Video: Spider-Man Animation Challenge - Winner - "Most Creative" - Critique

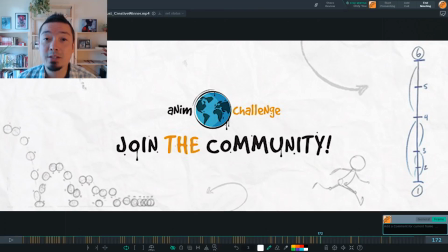Hey guys, my name's Nick Kondo, and welcome to the August AnimChallenge critique for the entry that won Most Creative. And the winner is Chalermpone,
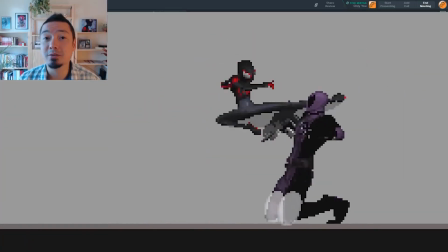with the 8-bit animation of Miles fighting with the attacking forces that came in.
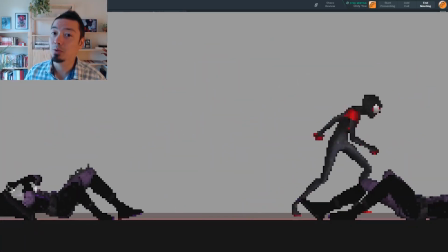It's really awesome work. When I first saw it, I was super impressed. There's tons of really great ideas in it.
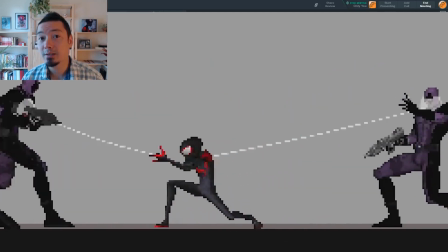It's really well animated. The staging is really well done. And overall, it's a super awesome piece.
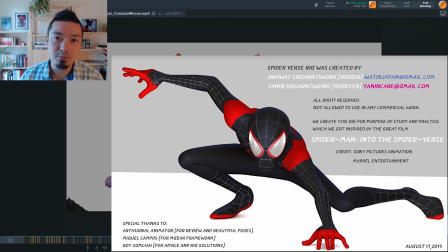And I also just want to give a quick shout out to the creators of the Spider-Verse Miles Morales rig, a tie modeler and a tie rigger who released this to the public for free. It's great timing because a lot of people used it, and I'm positive tons of people are going to use it in the coming years.
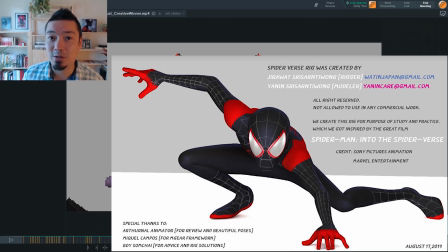So thank you to you guys as well. A great service you did to Spider-Verse fans, especially animators who are Spider-Verse fans. Before I get started, I'll talk super briefly about myself. I grew up in Salt Lake City, Utah, and I was always a huge fan of dinosaurs.
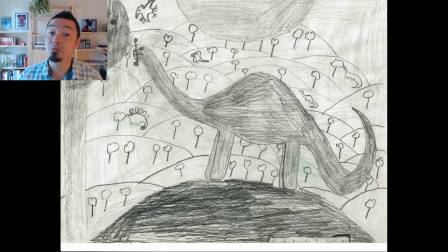Drew a lot growing up, and I drew a lot of dinosaurs growing up.
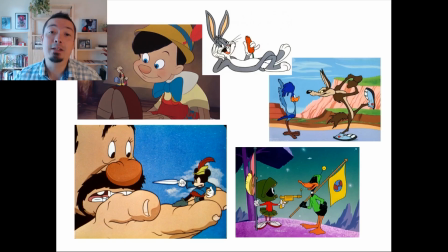I also love magic tricks and illusions, cartoons, and the film that really made me want to get into working on movies was Jurassic Park, as with many people.
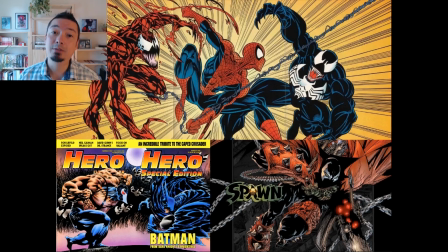That sort of combined dinosaurs and illusions, and as I got older, I got into comic books, anime, and after I graduated high school, I went to a 2-year technical school called DigiPen.
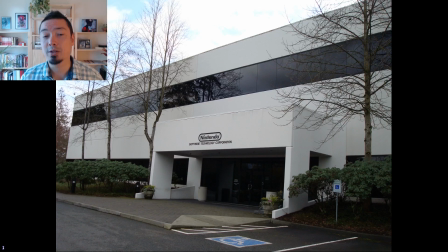From there, I worked in games for many years as a jack of all trades. So at Nintendo, I did concept art, modeling, texturing.
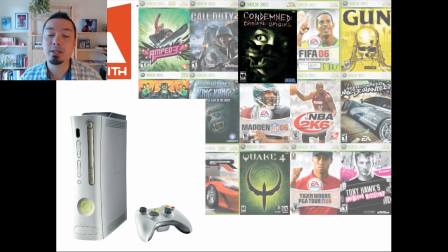I went to a studio called Monolith as a mocap cleanup artist, and also starting to get into a little bit of storyboards and camera layout.
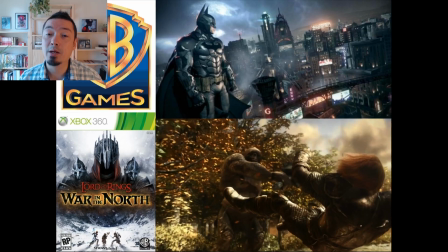Then I worked for Warner Brothers Games, primarily as a camera layout artist.
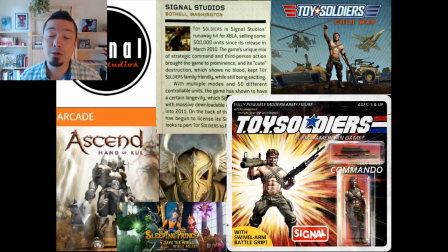From there, I went to a small startup studio called Signal Studios, where I was back more as a jack of all trades, doing concept art, animation, motion capture cleanup, marketing video editing, and advertising. From there, I taught an intermediate Maya class where students would build their own short film.
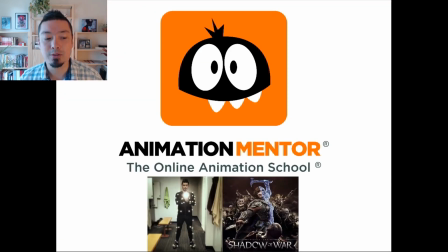From there, I went back to Monolith, worked on Shadow of War, and went to Animation Mentor.
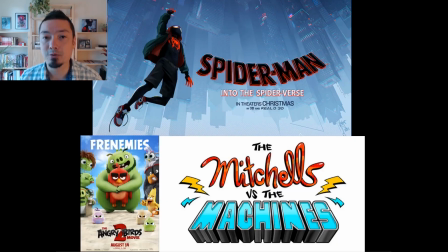I got a call from Sony, moved up to Vancouver, worked on Spider-Verse, Angry Birds Movie 2, and right now I'm working on The Mitchells vs. the Machines, which is going to be really awesome.
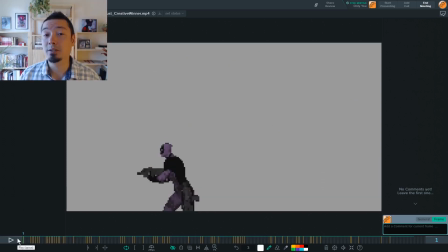Okay, now let's look at the work. What I'm going to do is I'm going to start with giving some broad notes. The broad notes are going to be mostly character motivation type stuff. And then from there, I'll kind of narrow it down to just a couple of staging things that I think will help.
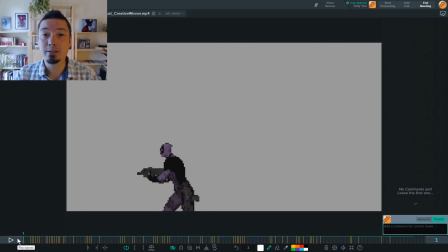And then from there, we'll go into like more like sort of framing through things and looking at spacing and poses. And since you went with the 8-bit style, there's a couple of areas where I think you ought to go over it now that it's rendered out and just sort of clean it up.
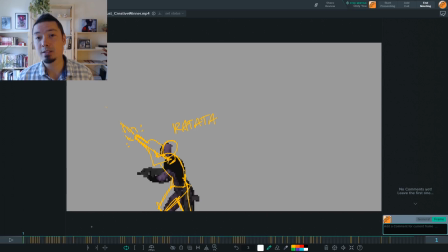Okay, so the main character motivations that I think is sort of missing from this right now is having the enemies be active participants in this fight.
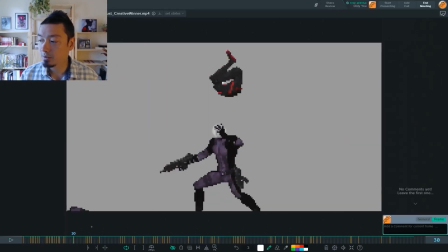Right now, when we look at this, what you'll notice is that the soldiers are always a bit passive.
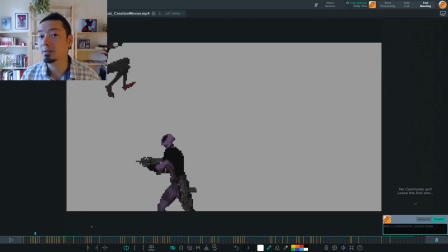For example, this guy's not looking at Miles coming in, and it could be that he's being surprised. But I think a more exciting start to this would be to just have them already engaged. They're already aware of Miles coming, and they're in full engagement mode. So what I would do is, from the very beginning, have this soldier tracking Miles and firing at him,
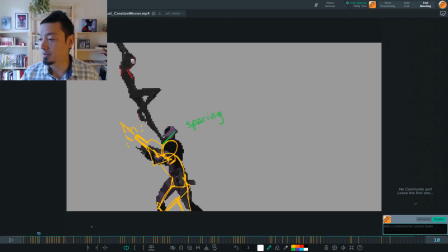so that when we get to this moment here, we're already in full action. It's sort of the same note throughout. For example, when we look at this soldier here,
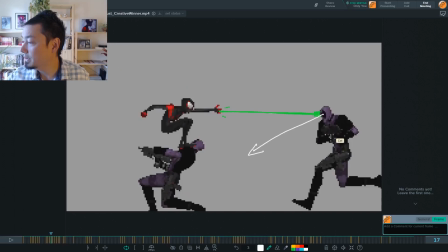he's sort of looking at the ground right now, and his gun is in a passive position. So I would totally have all of the
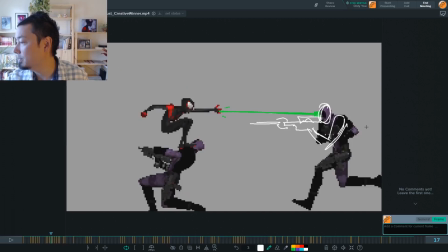soldiers sort of in full combat mode, firing at Miles while they're running in sort of like a combat stance, and always making direct eye contact with him.
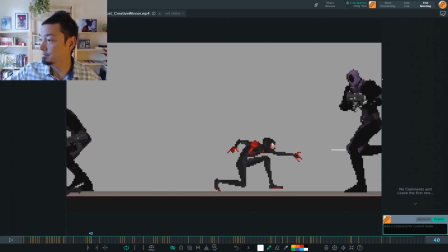We notice also when he's coming in that again, he's not making eye contact and the gun is in a passive mode. You can have him shooting at Miles and like missing, so Miles is actually sort of ducking under the gunfire.
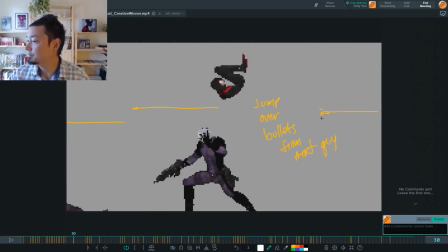Whenever a guy's not on screen but he's coming, you could even have bullets shooting by him, like, oh, he's jumping over bullets here.
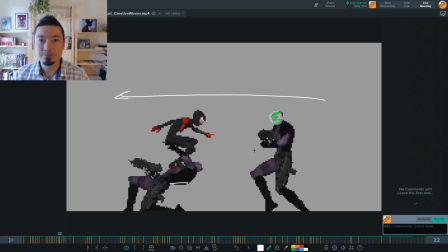He just barely dodged a bullet here. You can really amp up the level of action that's happening here.
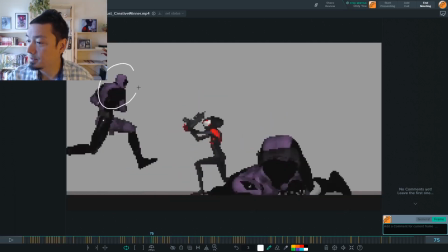Here too, we can see he's just a bit passive.
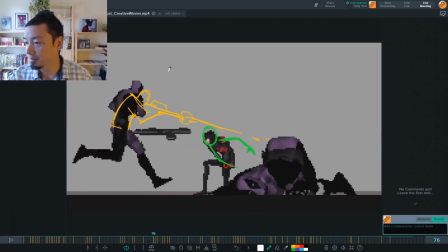So I would just have him, again, in more of this active combat mode.
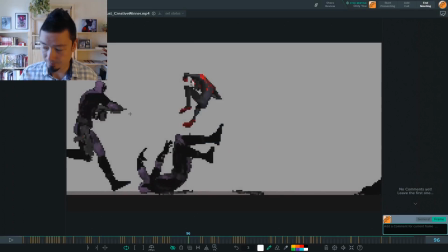This guy almost looks like he's pointing his gun at Miles. But I'd really push the idea with all of the soldiers.
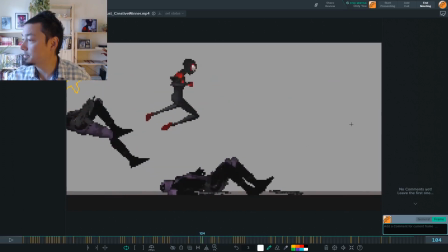I don't want to get too repetitive, but it's the case with all of the soldiers. They're a bit passive.
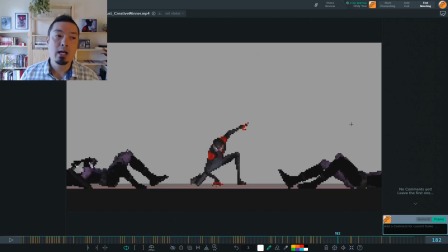The last sort of big broad note is just how Miles leaves. You can just have him leave, which is great. It adds closure, makes the piece feel like it's done. He leaves like this wreckage of soldiers behind him. It makes him feel super cool.
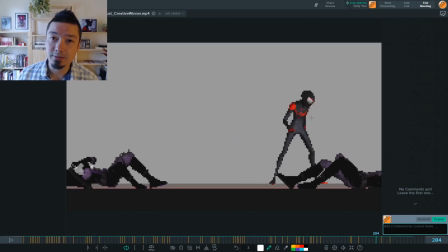What you could do to make this even more interesting is give the viewer an idea of where he's going now. What's motivating him to walk off the screen? Right now, what motivates him to walk off the screen is almost more like the animation's done, so I'm gonna walk off now.
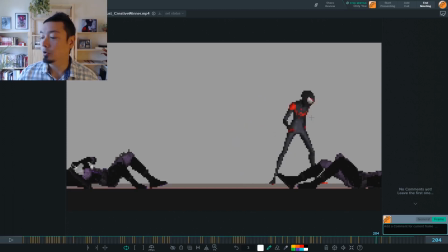But he doesn't seem to be in a hurry. You know, who were these soldiers? Where did he just come from? And where is he going now? So is he in a hurry? Is there some sort of time-sensitive reason why he fought these soldiers?
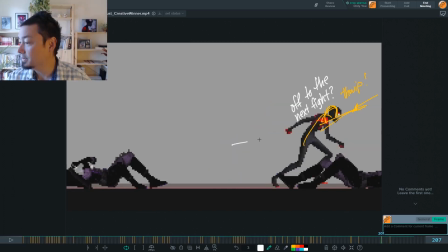Is he on a rooftop? Because if he's on a rooftop, now he's off to the next rooftop, so he's gotta shoot a web and swing. That's one way to sort of give an idea of where he is and where he's going.
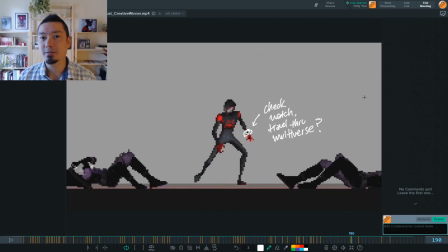Also, I'm sure you've seen Spider-Verse, so at the end, post-credits, we see that Spider-Man 2099 has created this sort of wristwatch that presumably allows him to travel through the multiverse.
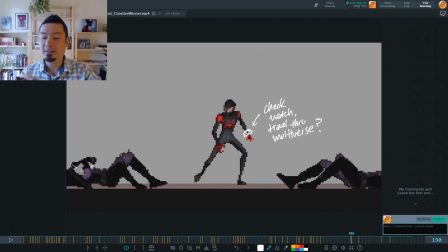So maybe Miles has a wristwatch, and now he's sort of taken care of this moment in the multiverse, and now he's dialing back in to go meet Spider-Gwen or 2099 or something like that. So you could use the opportunity and for this test, and again for any test,
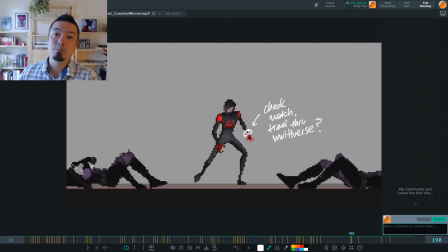to give the viewers an idea that this moment in time is part of a larger situation. And when you're working on a feature film, that context is always provided to you already.
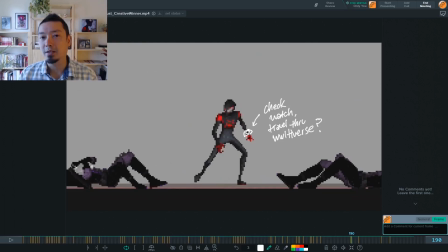The story artists, the writers, directors, and stuff. They've already created that context that your shot lives in, and they've communicated that to you. So you just are more worried with it hooking up with the shot after and the shot before and making sure that the characters are acting appropriately for that moment. But when you're doing your own shot, all that stuff is like totally open, and
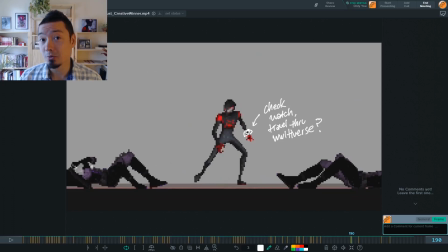it's kind of up to you whether you do or don't provide that kind of context to the audience. And I personally think that that's one way to make a test, an animation test, really stand out and shine, is if even in those few moments you can make the audience feel like, oh, this is part of like a much bigger thing.
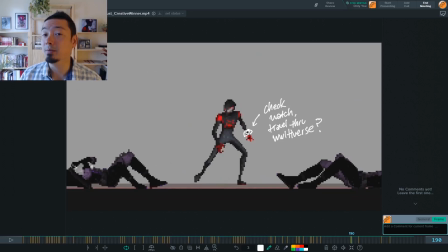And you know, if it's really good like this one is, you may even leave the audience wanting to know more about what's happening after this. Now sort of like coming down from the broad overall ideas like that, there's a couple moments in here where I think just adjusting the staging a little bit would help you.
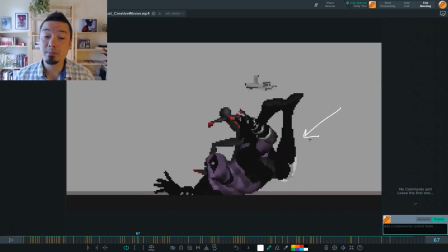This guy helps you quite a bit because it's super awesome that he gets kicked into
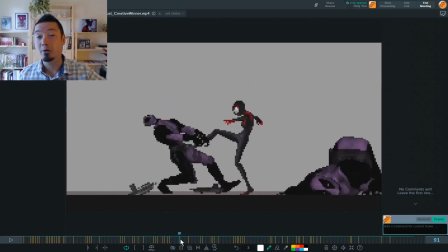the foreground and then becomes like this parallaxing foreground element is actually really awesome.
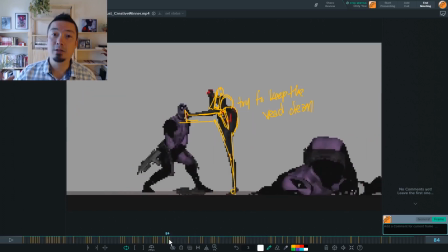It's just that along with that really awesomeness, he also gets in the way in a couple moments in the test.
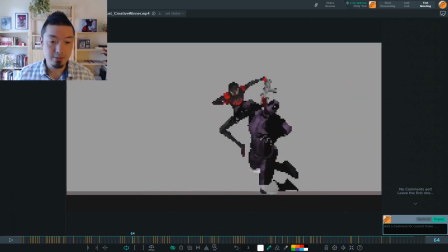When this first kick happens, this is a pretty clear pose. Once we get to poses like this, it starts becoming a bit difficult to read what's happening.
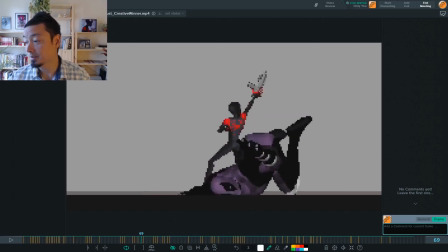Here, their silhouettes are getting tangled up quite a bit. Here as well, here. And then Miles does this really awesome thing where the gun flips into the air and then he grabs it. But because this guy is like right on top of him, there's just a lot happening in a very small area. And I feel like this distracts from Miles' super awesome move that he does here.
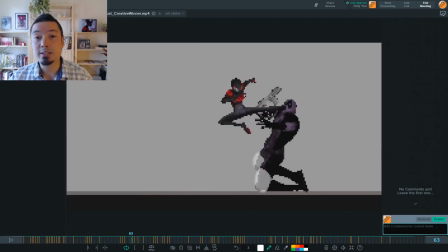So what I would do with this is just, as soon as he gets kicked like this, the gun flips into the air, right?
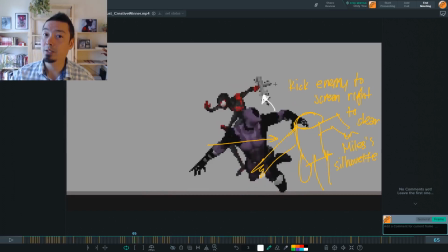Because the gun has to end up where you want it to so that Miles can grab it.
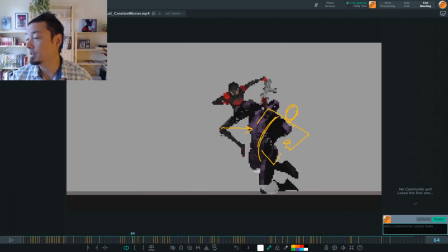But I would totally just kick this guy way, doesn't have to be way far away, but kick him away from Miles so that Miles' silhouette and
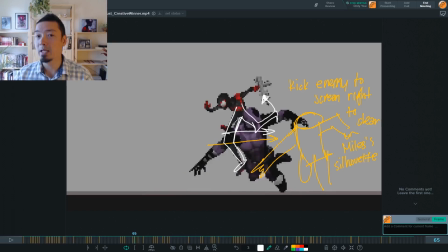the bad guy's silhouette are not overlapping with each other and interfering with each other.